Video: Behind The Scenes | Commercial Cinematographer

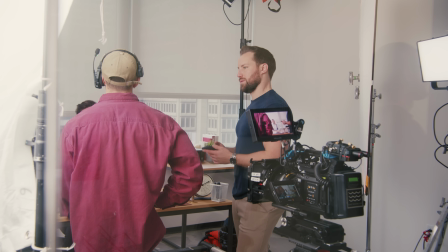It's still going to, because he's looking here, and then there's points where he looks.
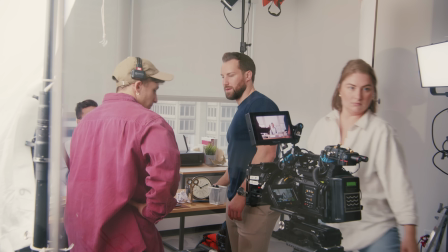So we kind of talked about it being in this area.
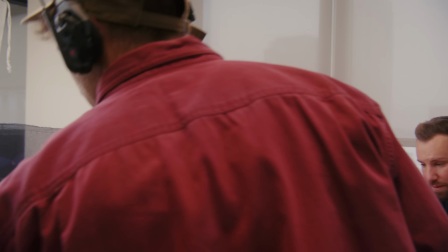It's not necessarily like moving the camera, but we shift the back end a little bit so it's more angled a tiny bit.
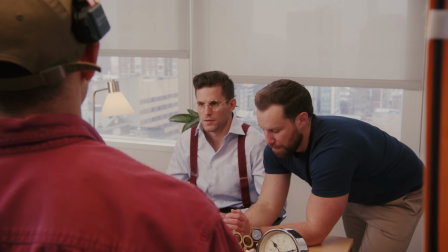It can give you a little bit more room, and it might be, because I don't think you like the over the shoulder here.
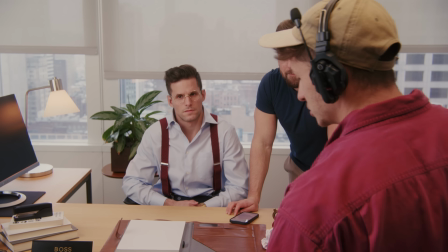Well, it just doesn't feel natural. I think we just have to adjust this slightly in terms of angle.
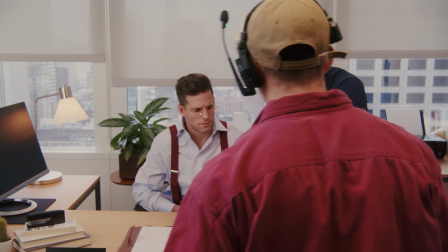I don't think it's a huge drastic change. Okay, but let's just decide straight on what we need from you, because right now we need Johnson, you're fired.
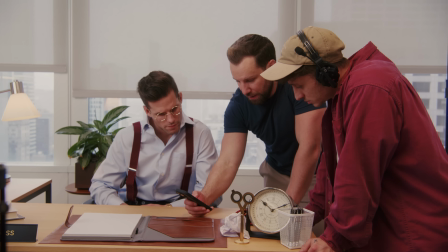That's straight on, that's no over the shoulder. Then you've taken it too far. I mean...
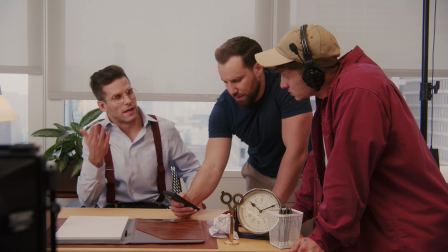Well, after a Johnson, it was never supposed to be dead. I'm not looking at the camera. Right, that's what I'm saying. So everything else, that's what I'm saying.
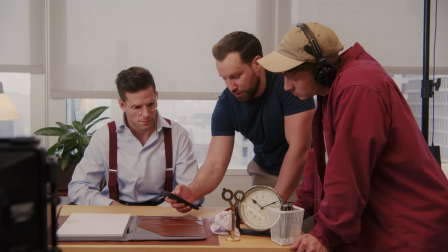So, like, I marked it so if it's three, that means over the shoulder. Boss, three. Boss, three.
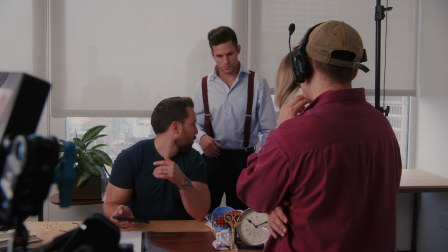This we thought could go with this. That's bolder. I actually like that. Oh, that would... that's purpose.
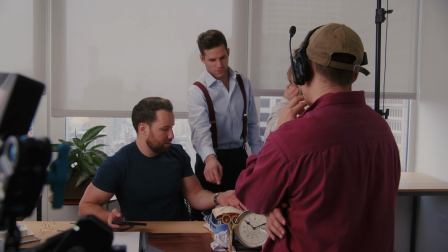Or the yellow. I could do everything that's the same except then just... Yeah, I actually think everything's fine. I think that's great.
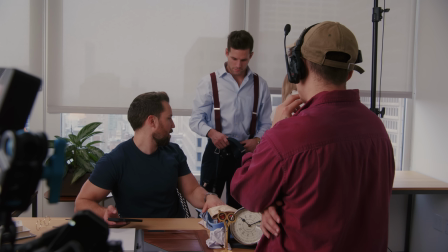It's just... that might be... Or purple. I don't think purple's the vibe.
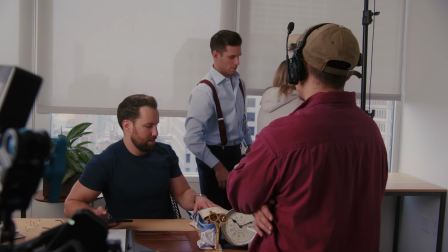I think we should try that because I don't mind the blue it just blended too much with the bland background
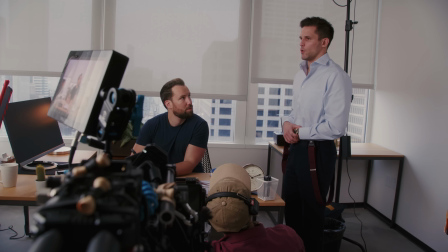We can't just make all those straight-on shots they have most of those are going to come from a slight angle Where I'm right,
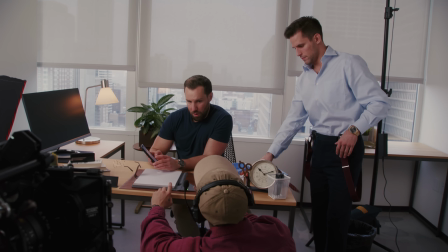so I think so then this intro shot is this the only symmetrical We have so we just commit to that then we move the camera slightly,
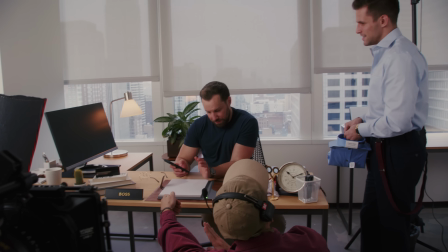then we have the rest I think that's the easiest choice. I think it is the easiest, even you on my lap.
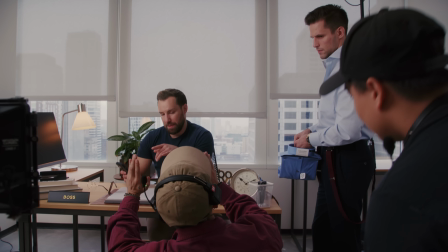I think this symmetrical shot should be just the most prominent point. Like, this is the intro shot.
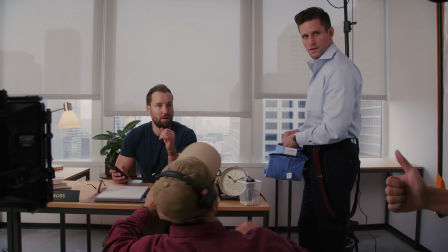And then move from here. And then you can always put it. Just here. OK. Thank you. Thank you. Yeah, definitely go with you. If you want to go with you, too. If we want, that's what we're doing. I want to go from this, I think, to speaking. I think that would be pretty funny. Maybe not. So moving on to the next scene, we are in the boss's office where he is about to fire one of the co-workers because he is not wearing a nice t-shirt. And that is the whole comedic aspect to this true classic tees bit. So lighting this scene, we want to make sure that we have a nice kind of like high key feeling, bright. But we don't want to make it feel washed out or super flat. We want to make sure there's still some contrast. So what we have set up here is a Nanlite 4 is a 720, which is the most powerful light that we have here, are set to daylight.
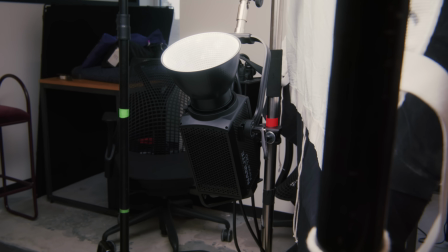We have no house lights turned on, so we're not mixing any color temperatures there.
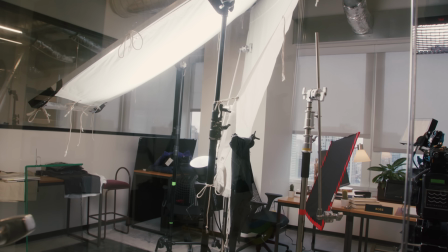We have a book light set up, so the 720 is going into an ultra bounce and then getting shined through a full grid diffusion, all of which are 6x. Underneath the book light is a little skirt of duvetyne to make sure that the desk and some of the reflections in the window aren't getting highlighted. So that is just a way to mute some of that. When dealing with reflections, it's hard when the outside isn't brighter than the interior. Unfortunately, we don't have a polarizer to combat some of that. So to minimize reflections, we added this skirt of duvetyne. Black helps minimize reflections regardless. Opposite side of the key light, we added a little bit of fill.
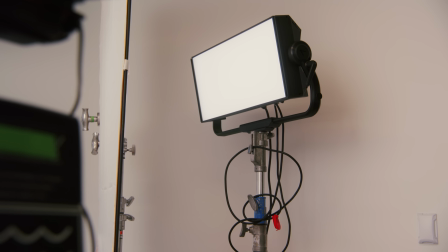We have an aperture nova, again, set to daylight at a very low percentage, maybe 5% or so, just to fill in the face a little bit more. And we didn't opt to do neg here because I wanted to keep the level higher, wanted to keep the feeling a little bit brighter, a little bit more energy, essentially.
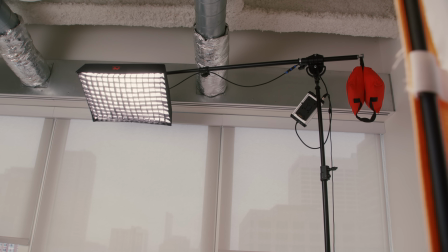And behind me here, I have a little hair light, which is the Falcon Eyes little light mat, bicolored. That I'm essentially using as a nice hair light and kind of hitting the back shoulder, just giving a nice little wrap around the backside. And then to add a little practical and warmth, I have this lamp here and a tungsten bulb on a dimmer. That just adds a nice little color contrast, And it's just a nice little added texture. And in terms of the windows, we opted to lower the shades tremendously just to have a little bit of window underneath. Having the shades down helped us be able to light a lot easier and not have to deal with all the reflections.